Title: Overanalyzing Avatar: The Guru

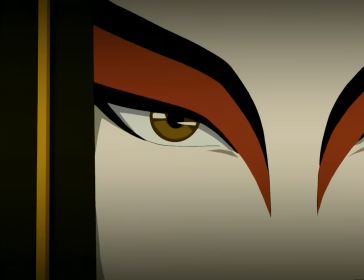The Earth King just delivered a bombshell to her, that her home is going to be invaded in a few months. But that's still not her immediate concern.
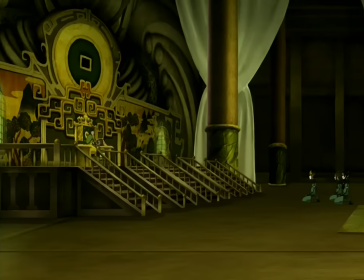The Dylee is mentioned to her in the same conversation, kind of offhandedly, and she didn't lose that info in the shock of finding out about the invasion.
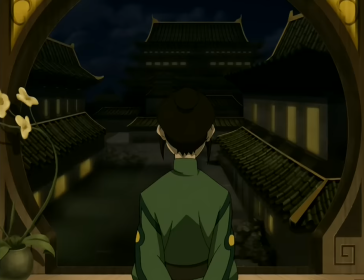That's really cool, like she easily could have tunnel visioned on that, but she stayed the course and found a way to take the offensive.
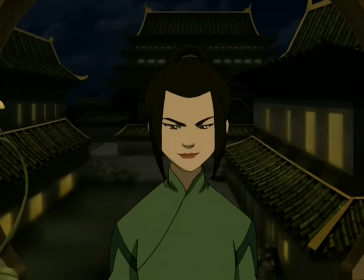That's what makes her a great villain to me, her cunning and mental fortitude and stability.
In order to master the avatar's take...
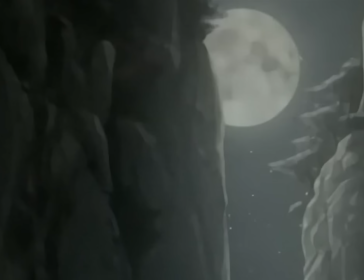Hey! What's that? That better not be what I think it is. I guess we'll start with the basics.
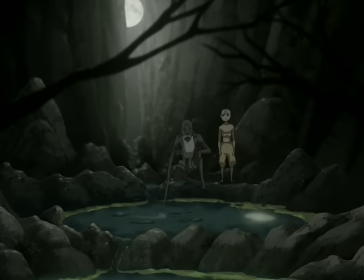The water flows through this creek, much like the energy flows through your body.
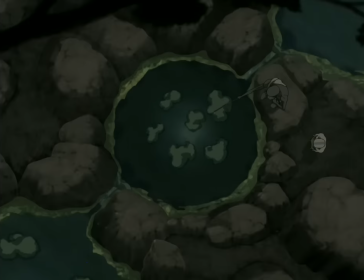This is an awesome way to simplify and represent the idea of chakra.
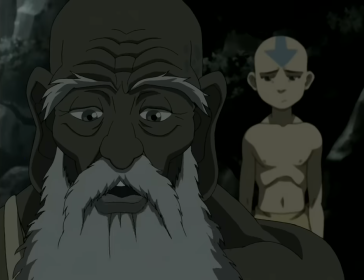So much so that one time I was at this new agey kind of presentation about eastern philosophies, And the presenter literally used the creek with pools of water analogy.
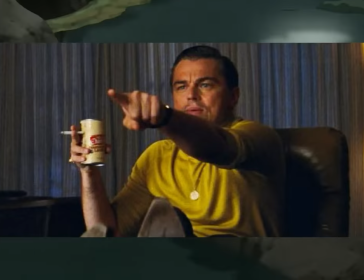And I was like, whoa, whoa, whoa, hold on. In that moment, I was that Leonardo DiCaprio meme.
There are seven chakras that go up the body.
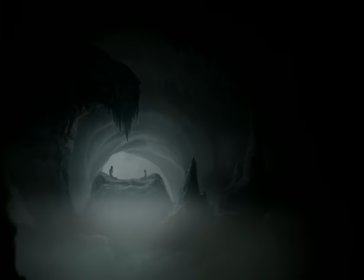Each pool of energy has a purpose and can be blocked by a specific kind of emotional muck.
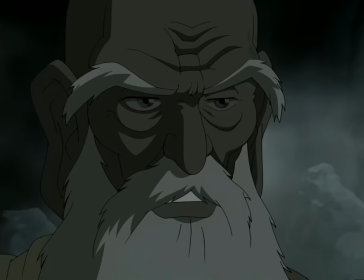This is true in the real life way of thinking too, but what's really cool is that there's a color that represents each chakra as well.
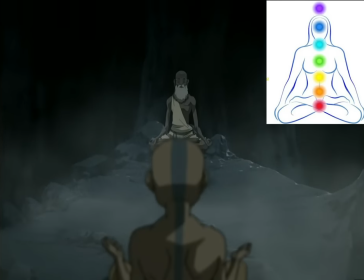During all of Aang's chakra unlocking exercises, we see visions that he's experiencing that are tinted with the color that that specific chakra is associated with.
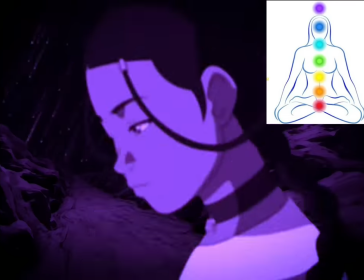Like, for example, this first one is the red chakra, so Aang's visions are in red. The final chakra is purple, so Aang's visions are in purple, and so on and so on.
It deals with survival, and is blocked by fear.
It's interesting that the first thing Aang thinks of is the blue spirit, who he knows is Zuko.
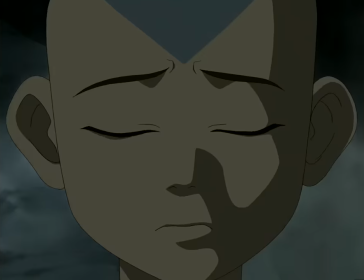Is Aang really afraid of Zuko? He's kind of clowned on him just about every time they've met. It could be that Zuko is just a representation of what the Fire Nation is in his head, and that's why he thinks of him.
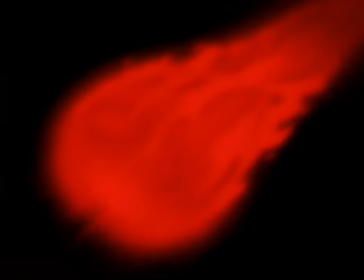I've always really liked the concept of Aang being kind of afraid of the avatar state and what it's capable of when he's not in control.
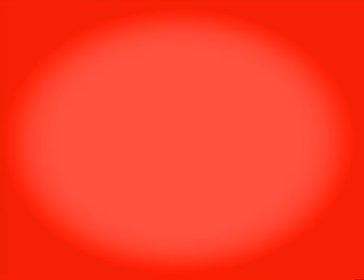And I'm really glad to see it's referenced again here.
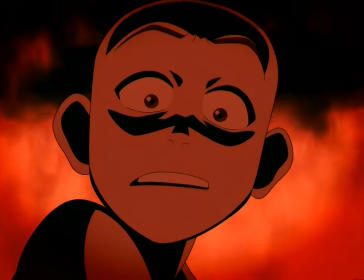I think we kind of need this moment of Aang being afraid of Ozai. Like, they're the destined final battle, but they only share the scenes of the final battle in the final two episodes.
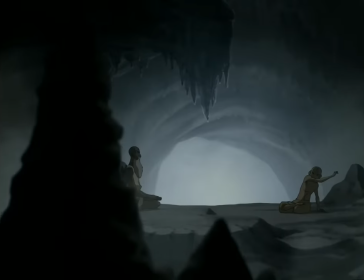So I think it's really important to at least tell the audience how Aang feels about him.
Next is the water chakra?
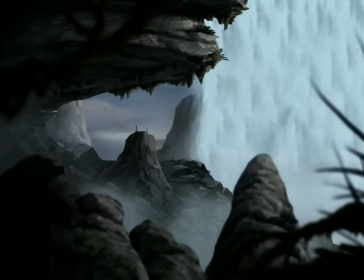Brilliant! Maybe one day you will be a guru too.
You'll notice that this is the only chakra that Pateek doesn't associate a body part to.
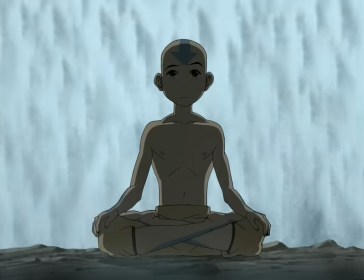That's because this chakra is associated with the genitals, so that was probably no bueno for a Nickelodeon show.
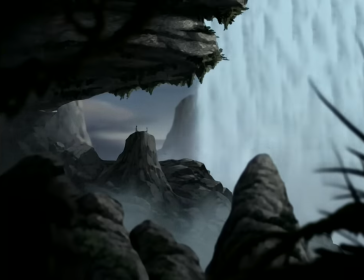This chakra deals with pleasure and is blocked by guilt.
I really like that there's one chakra that deals with shame and one that deals with guilt.
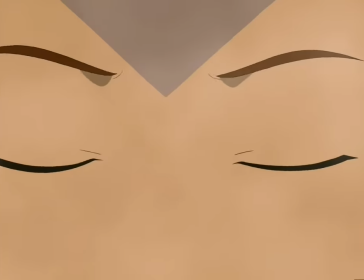They're very much linked, but deal with very different events. Shame is kind of internal negative feelings about what you've done.
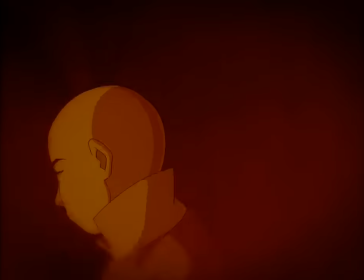You're disappointed in yourself. Guilt is when you perceive others thinking badly of you over something you've done, and I think that's a really cool and nuanced distinction to make.
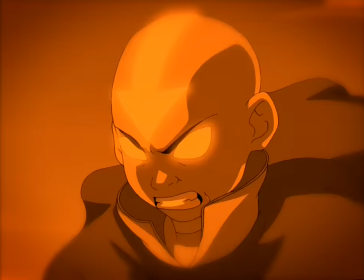I
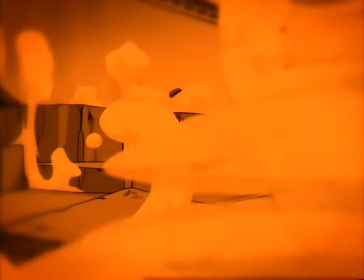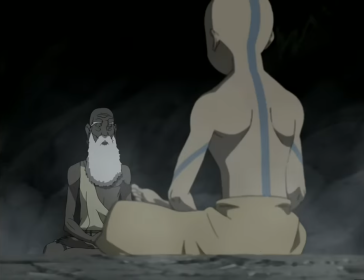hurt all of those people.
This episode really opens up a lot of Aang to us too.
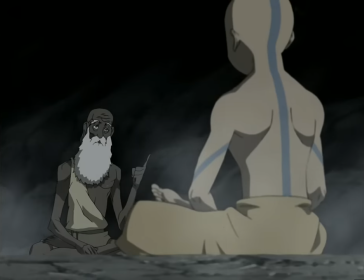We never see him really struggle with hurting those people, but you don't really see the things that bother people in the back of their minds, unless they open up, so I think this works really well.
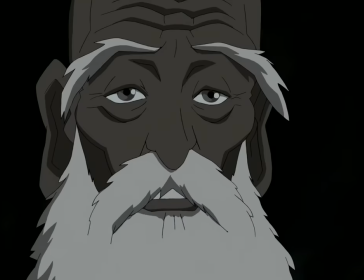If you are to be a positive influence on the world, you need to forgive yourself.
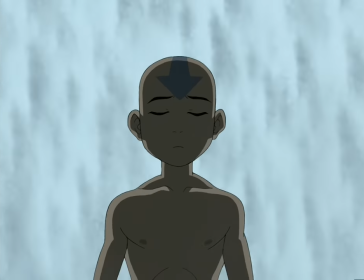Burrs, Guru! I like that shit!
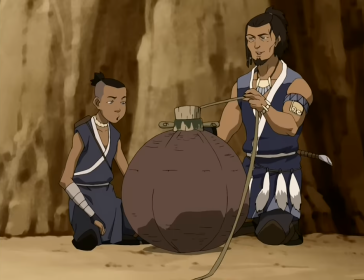When a ship detonates the mine, the seaweed tangles up the propeller, and the foul smell forces people to abandon the ship.
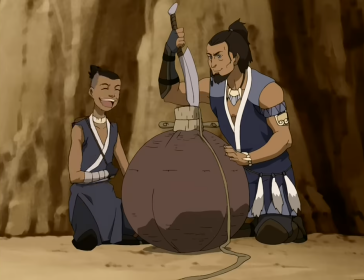That's a very family-friendly mind you come up there with Hakoda. I'm sure Nickelodeon is very happy they don't blow up and kill people.
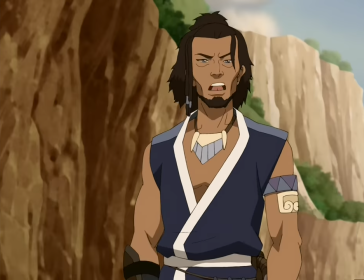The rest of you men, prepare for battle. Uh, what should I do, Dad?
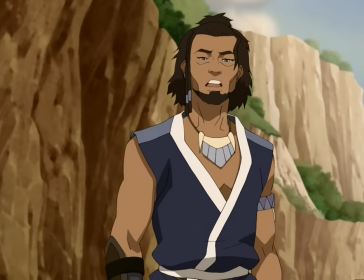Aren't you listening? I said the rest of you men get ready for battle.
Holy fuck this feels good.
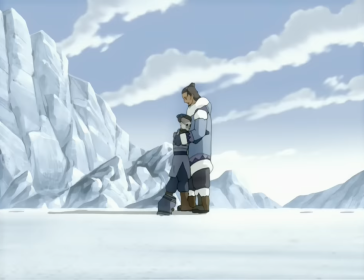Like this might be one of my favorite moments in the whole show. Sokka finally gets the validation that his dad couldn't give him a few years ago.
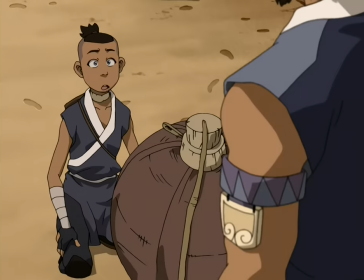And it's written and delivered so perfectly. You could just tell how much it means to Sokka. I love this shit, man.
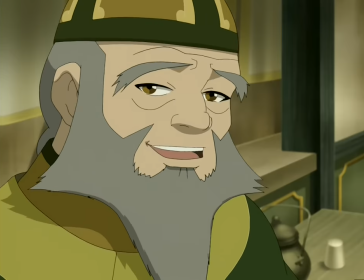No, I'm thankful because you decided to share this special day with me.
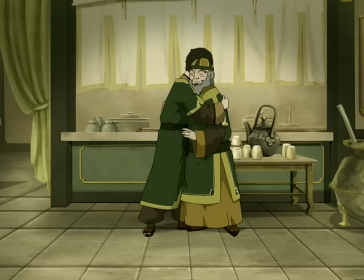It means more than you know.
Man, they're doing a really good job of setting up the heart-wrenching finale between this and the Sokka stuff, just so they can do this.
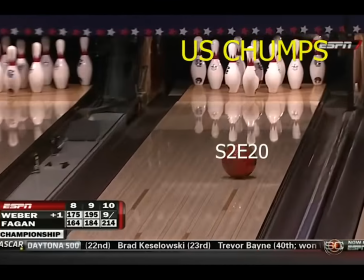Strike to claim it, a strike to claim it, and he got it!
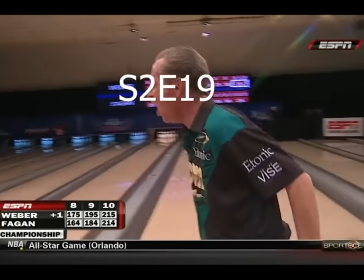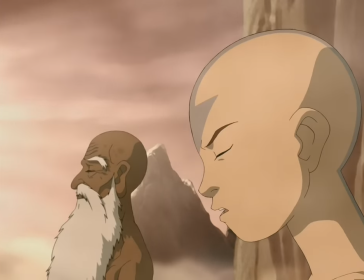I'm never gonna firebend again. I can't.